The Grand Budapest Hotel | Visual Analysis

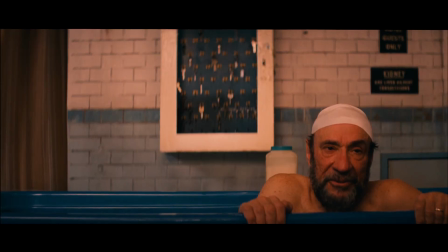[4:11]
The final point I want to talk about is Anderson's composition and staging. In other words, how much space a person takes in the frame and where they are positioned in relation to others.
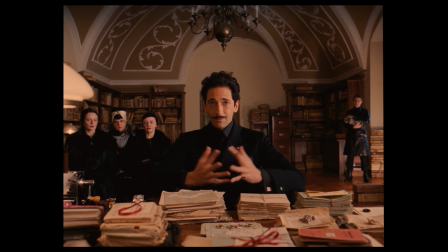[4:21]
Let's take a look at how the relationship between Monsieur Gustave and Zero develops through the movie based on composition alone. Near the beginning of the film, Zero is often framed in the background or edge of the frame, while Monsieur Gustave is the central and larger object in the frame.
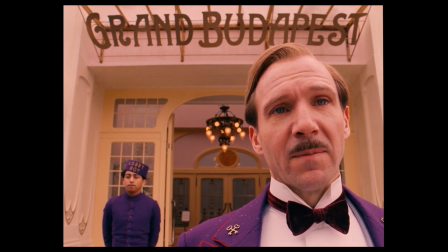[4:35]
This shows Zero's submissiveness to his boss, as Monsieur Gustave is the dominating subject of the frame.
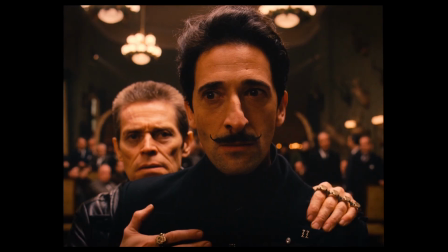[4:41]
This compositional balance of powers can also be seen with Dmitri and Jopling, the antagonists of the film.
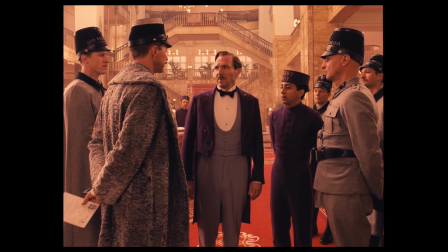[4:47] Once Monsieur Gustave is framed for murder, She's been murdered, and you think I did it.
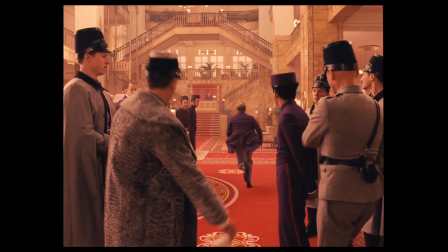[4:54] Hey!
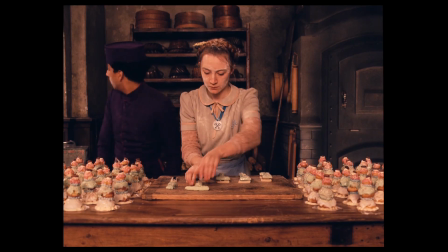[4:57]
Zero and Agatha help Monsieur Gustave escape prison. For this act, he is eternally grateful, and now sees the two as equal to himself.
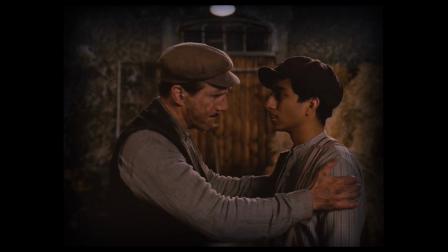[5:05] You are my dear friend and protégé, and I'm very proud of you. You must know that.
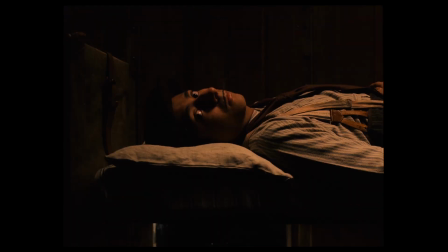[5:09]
This shift is shown visually in the composition as Monsry Gustave and Zero now dominate the same part of the frame and share equal importance in each other's lives.
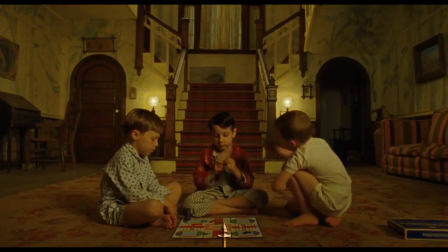[5:18]
So next time you watch a Wes Anderson film, look beyond his symmetrical style and think about how elements of color,
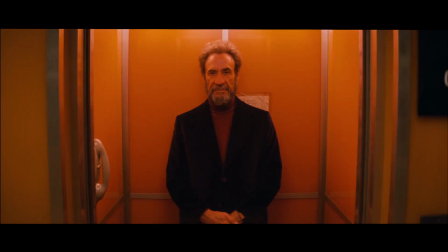[5:24]
form, and depth are being used within each frame to explore the relationships between the characters in the story.